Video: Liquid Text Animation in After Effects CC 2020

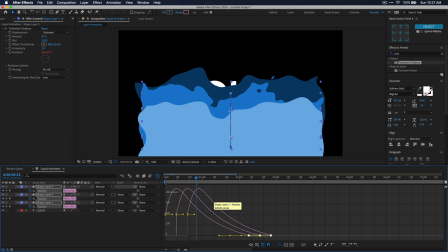Once your graph looks something like this, we're just gonna go ahead and close out of the graph editor, pressing that same icon.
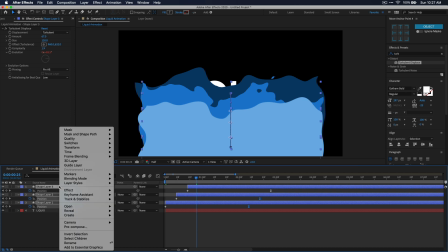Now make sure that all three of your layers are selected again and right click on them and pre-compose them.
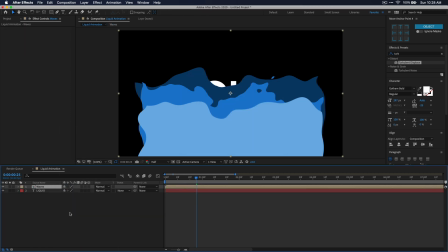I'm just gonna name this composition Waves. Now click and drag your text layer above this new waves composition. In the composition panel, you'll have this track matte column. If you don't, you're gonna wanna right click on this top bar up here, go down to columns and enable the modes column.
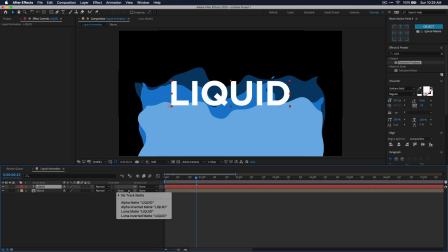But essentially you're going to want to set the track matte for this wave composition to use an alpha matte from our text layer.
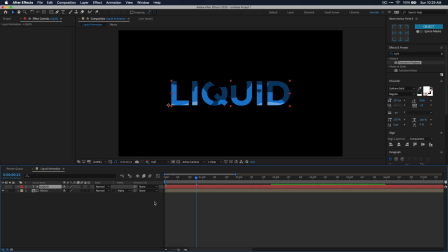That way these waves will actually fill the text in. Now that the waves are filling our text, let's play it back from the beginning and see what we think. Now from here, if you wanted to go in and adjust some of the settings for the wave effect or adjust timing with the keyframes, you can go ahead and just open up that waves composition.
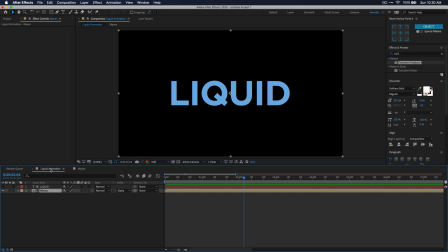But if you're happy with the way it looks, we're just going to add a background layer to our composition and then a few details like bubbles rising to kind of give it more of a liquid feel. Right click any blank space in your composition panel and select new and solid.
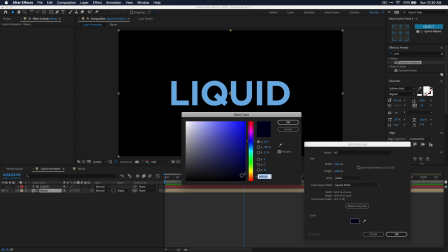I'm going to name this layer BG for background, and then let's set a super dark blue color for our background here.
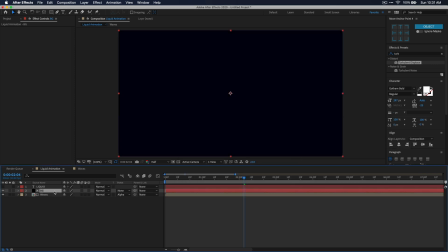Just make sure that that background layer is below the waves composition in your timeline.
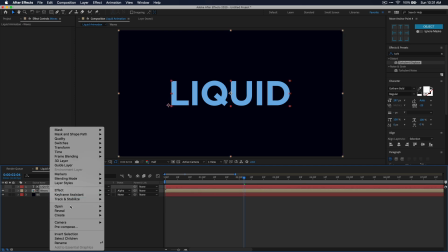All right, now select your text layer and your waves composition and pre-compose those and call it something like text wave.
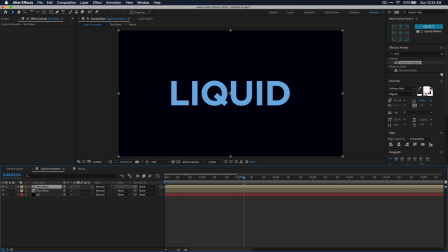Now duplicate that text wave composition by pressing Ctrl or Command D on your keyboard. What we're going to do now is create an alpha map for our bubbles so that we can tell all the bubbles to stay within the text. To do this, we're going to need to convert this animation to black and white so that we can use it as an alpha map.
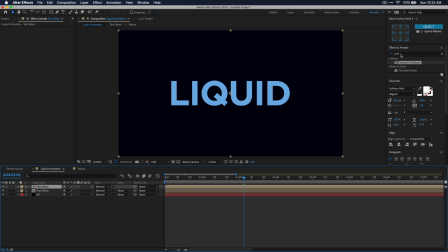With that top composition selected, just go to the effects and presets window and search for black and white. You can apply it by just double clicking on that effect. Now go into the effects controls window and find the color channels you're using and just drag them all the way up so that it makes it full white.
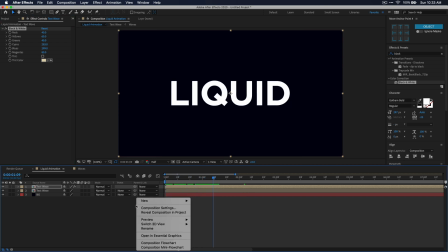You want it to look something like that. Now go down to your composition panel, create a new solid.
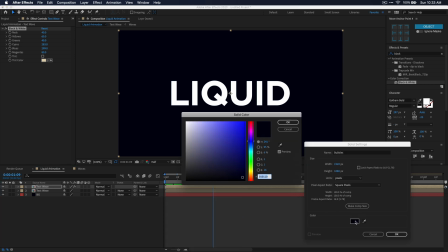Let's call this bubbles. And you'll want to make sure that this is white or whatever the color is that you want your bubbles to be.
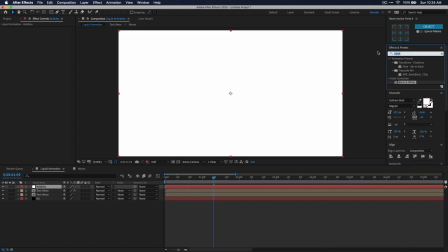Now let's go back over to the effects and presets window and search for CC bubbles.
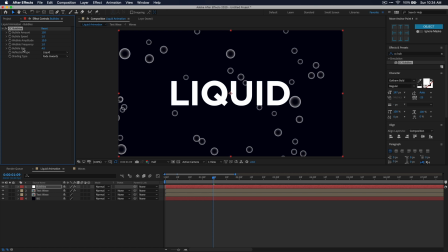And then again, you can just double click to apply that. Now going back over to the effect controls window, I'm just going to make some adjustments like bubble size. And I'm also going to change the shading type to none. So this is just a solid bubble. It kind of fits the style more. I'm going to increase the bubble amount by quite a bit just so that I make sure that there's a lot of bubbles within our text.
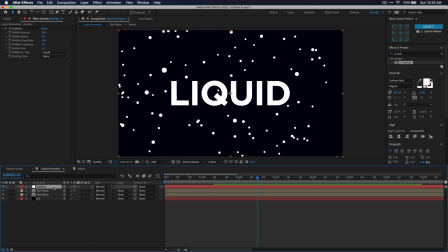Now in your composition panel, drag that bubbles layer below the first text wave composition and then set the track mat on bubbles to that alpha mat of that top text wave composition.
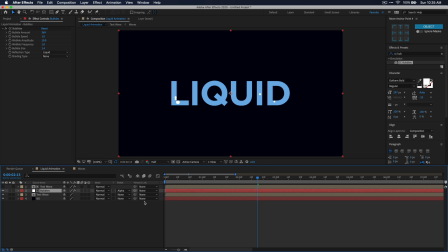What we're doing here was very similar to what we did with the text and putting the waves inside of that. We're just making sure that the bubbles stay within the text and don't go outside of it. And that'll give us a more realistic liquid feel. So now let's play it back and see what the overall result looks like.
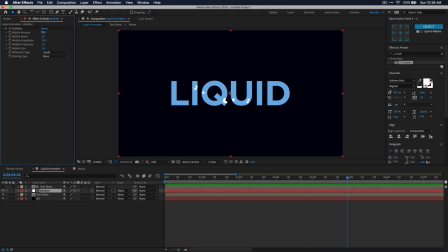I'm going to make some minor tweaks to the bubbles, just increase the amount and make them even a little bit smaller. Another thing you could do is also decrease the opacity of these bubbles so that it kind of just blends in with the color scheme that you're going with. To do this, just press T on your keyboard with the layer selected, and then you can just adjust this opacity parameter.
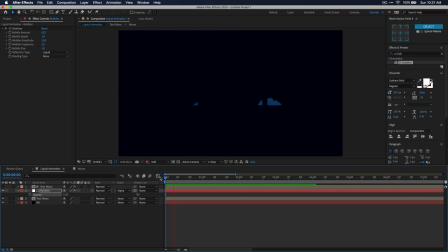And just like that, you have a liquid text animation inside of After Effects.
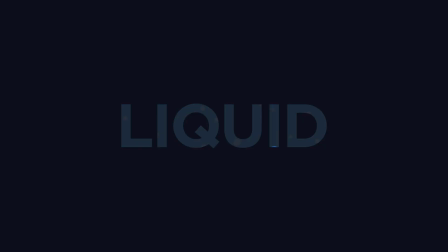It's really simple to do, and it also looks really cool if that's the style you're going for in your video.
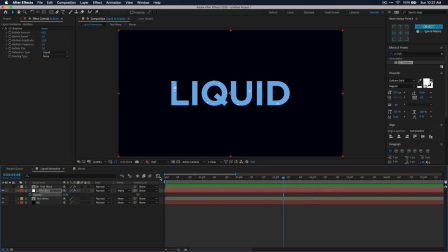But anyways, that's all for this video, guys. I hope you enjoyed it, and if you did, please remember to leave a like, and don't forget to comment, subscribe, and hit that bell icon so you don't miss more videos like this. I hope you have a great rest of your day, and until next time, guys, peace out.